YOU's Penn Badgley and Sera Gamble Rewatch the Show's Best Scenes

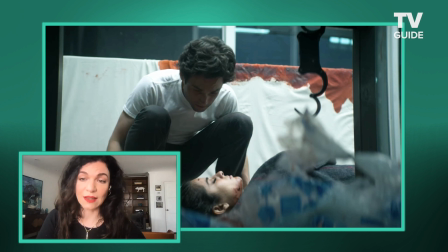3:58 She sent me photographs over the course of a couple of days of Delilah posed in various positions because we were
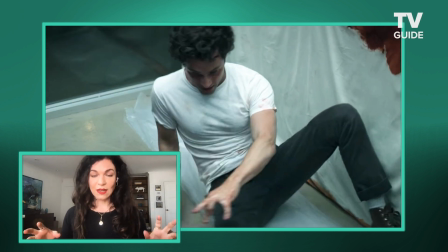4:05 so mindful of the fact that she was going to be, a beautiful woman who had been murdered in a gory way,
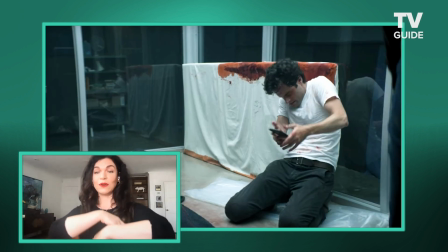4:13 and that she'd be sort of splayed out.
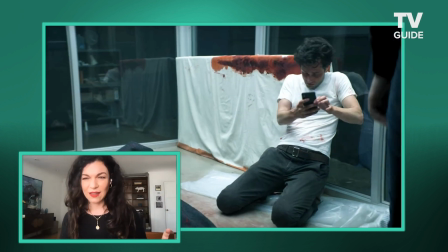4:15 And we wanted to make sure we didn't cross that line into like objectifying this essentially corpse in a sexual way.
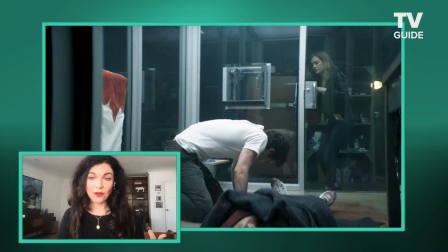4:23 So she was incredibly careful and sent a lot of options.
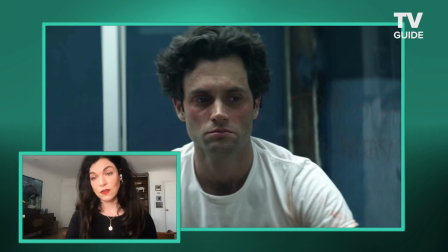4:27 And we talked a lot about all of the shots she would have of you with her, so that, we stayed on this is such a strange thing to talk about. It's like the dude who kills a lot of women, but we don't want to like objectify them when they're dead.
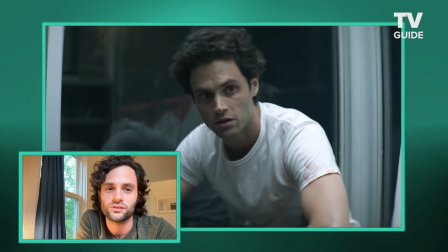4:41 But well, no, I mean, that's such a legit consideration. I mean, it's important to have those talks because, it's not like we haven't seen that before.
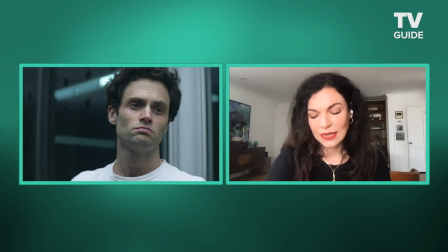4:50 Right. And I think the show loses credibility when it's like lascivious in any way about that.
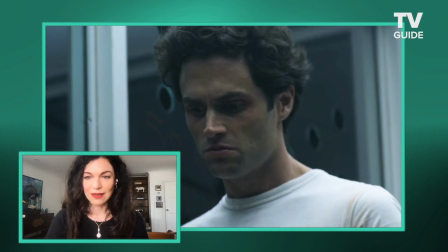4:55 Yeah. But Carmela was such a trooper because she was, lying there packed with ice, all kinds of stuff for days.
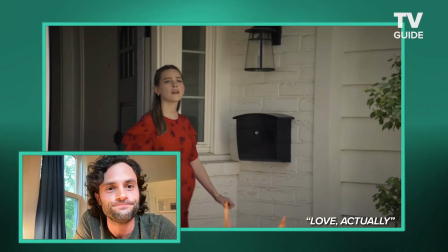5:01 Yeah, there were a lot of firsts I had with Joe. This was another one.
But it's hard to stay sad when there's new life growing.
This reminds me of of the beginning of a movie in the 90s. I remember I was very excited to drive a car.
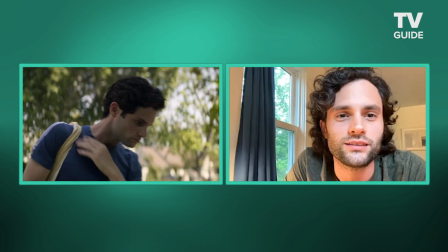5:16 Didn't really get to do that much in this show. I think I was also thrilled that like most of my work was over.
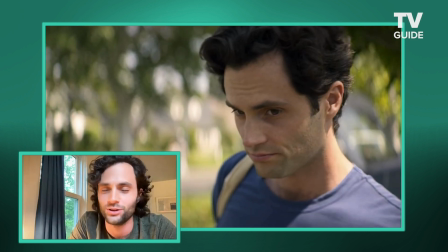5:21 You know, I was like, oh. You really don't get many breaks. A lot. With this guy, no, he's a clown suit that doesn't come off until the end. I mean, but you're in almost every frame of the season. Yeah, I'm even inside the fake belly right there.
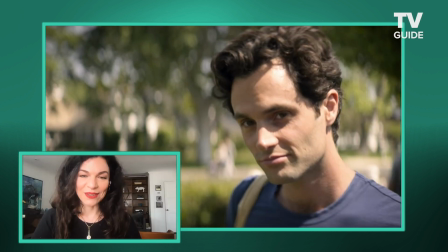5:38 We set it up. So. That was a huge spoiler for season 3. Thanks. Yeah.
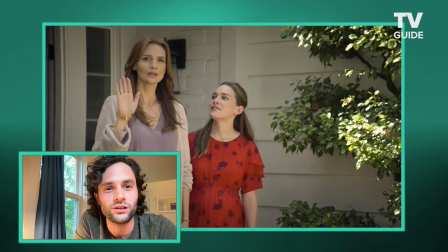5:43 The coldest wave from a mother-in-law will ever know. Yeah. There's the frown.
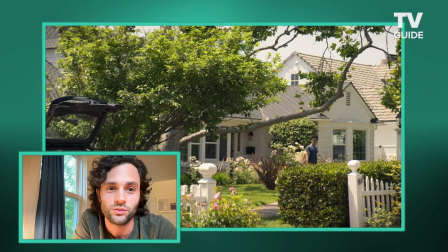5:48 I'm pretty sure didn't even know I was doing it until I started watching footage from the second season.
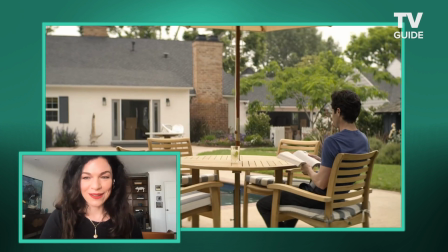5:53 This is our Lucy with the football that we do to the audience all the time. Where we're like, Joe's better. He's totally better. Is he better? What a nice little reference you just made, Lucy with the football.
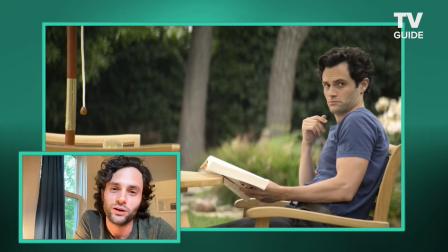6:04 Mm-hmm. That's very wholesome. I want to ask you about what we're going to do here, but you can't really tell us, can you?
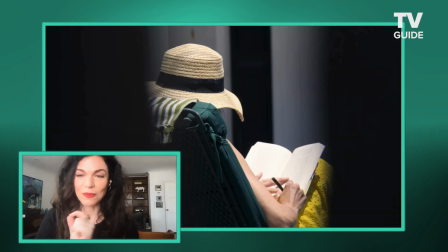6:09 Can you tell us anything? I mean, it's pretty obvious when we were filming this that we were careful not to show too much of her because that role hasn't technically been cast yet, but there's lots to come with that neighbor.